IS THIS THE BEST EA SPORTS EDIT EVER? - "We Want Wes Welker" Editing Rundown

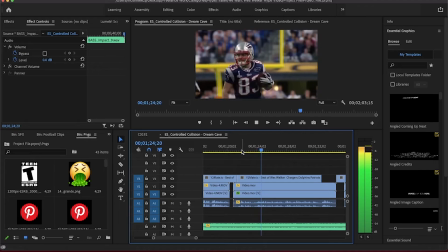Utter disrespect that EA has shown not only this Patriots legend, but also the community by not giving him an upgraded card is horrific.
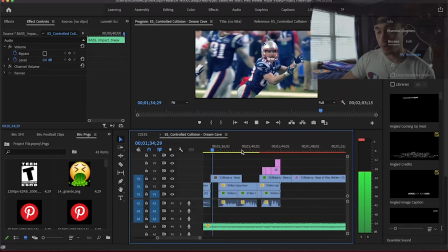We want Wes Welker.
Now that part right there, that part is extremely powerful.
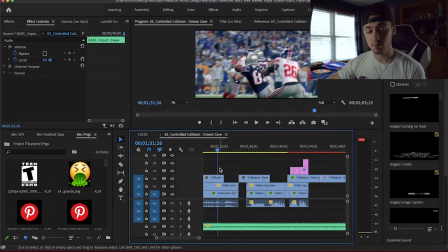So when my boy James Patucci is talking in this video, it's got all the clips over his whole entire voice, and then right at the end when he says, "We want Wes Welker," I go straight to his face, and it's more personal. You can see his face, and he's saying it to the audience. So by doing that, it sends more of a message.
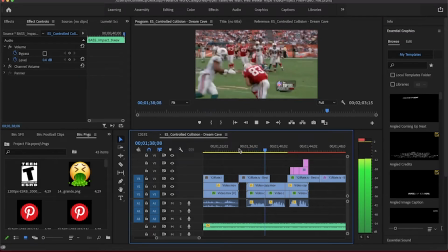EA, you can't ignore us anymore. The people want Wes Welker. We want Wes Welker.
Now this was probably my favorite part of the whole video.
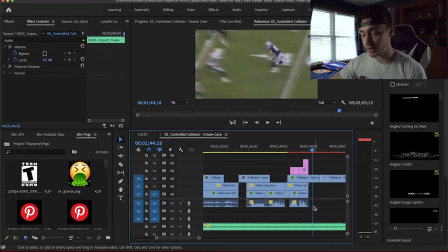So this is actually Marius, the guy that asked me to make this video for him. And when he's talking, originally in the video he goes, "We want Wes Welker," and shows a jersey of the Wes Welker, jersey behind him. But I was thinking, like, that's not really going to make the audience react in a very, hyped up way.
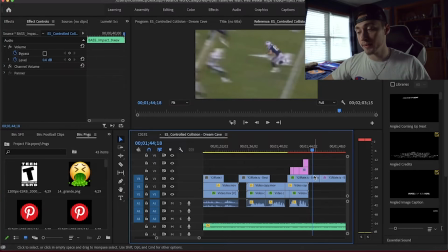So what I thought I would do is I'd add another clip, and on top of that, every time you said a word, I'd add text. So "we want" and then Wes Welker, and that just basically puts it into context, like, yo, this is the dude. This is who we need.
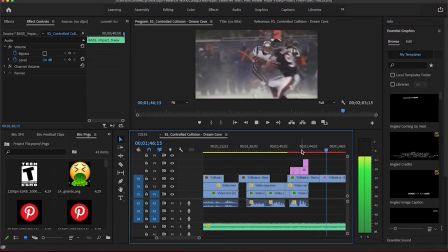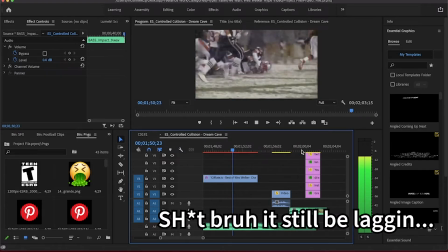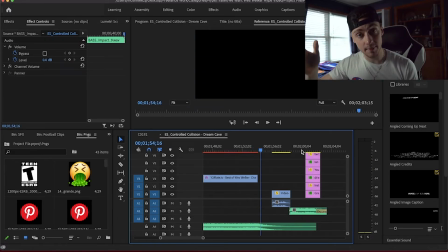So next I use some highlights basically to finish off the climax of everything to increase the tension, and then it comes to a stop. It goes straight to black, and it basically ends, and you're like, ooh, what's gonna happen next? And this is where it hits the final conclusion and the resolution.
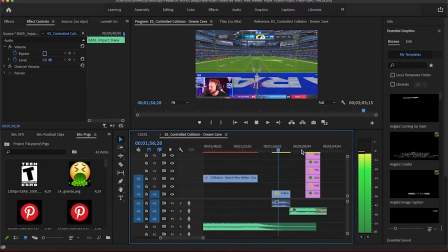We want Wes Welker.
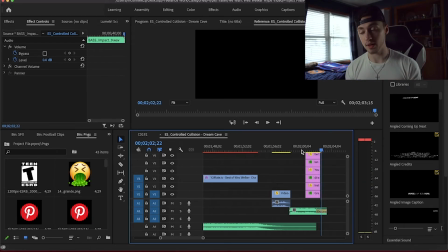That part actually worked amazing. So that was actually a video that he sent me of a guy with an echo sound effect, and I was like, dude, this is perfect. So I thought I'd put it right at the end, and then I added that really loud sound effect to end the video, and then I put the information for everybody who was in it,
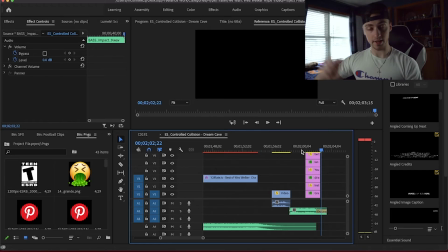as well as my contact information, and then I faded it out to black. So that was a little rundown of how I edit my videos. I hope you really enjoyed it. I'm really interested in making content like this, so if you're looking to learn more about video editing, videography, photography, leave a comment down below. I'll always be interested in responding and hearing what you guys have to say. So if you like this video, make sure to leave a like and subscribe and hit that bell for post notifications to help support the channel. And once again, my name's Ian McQueeney, and I will catch you guys on the flip. Peace out.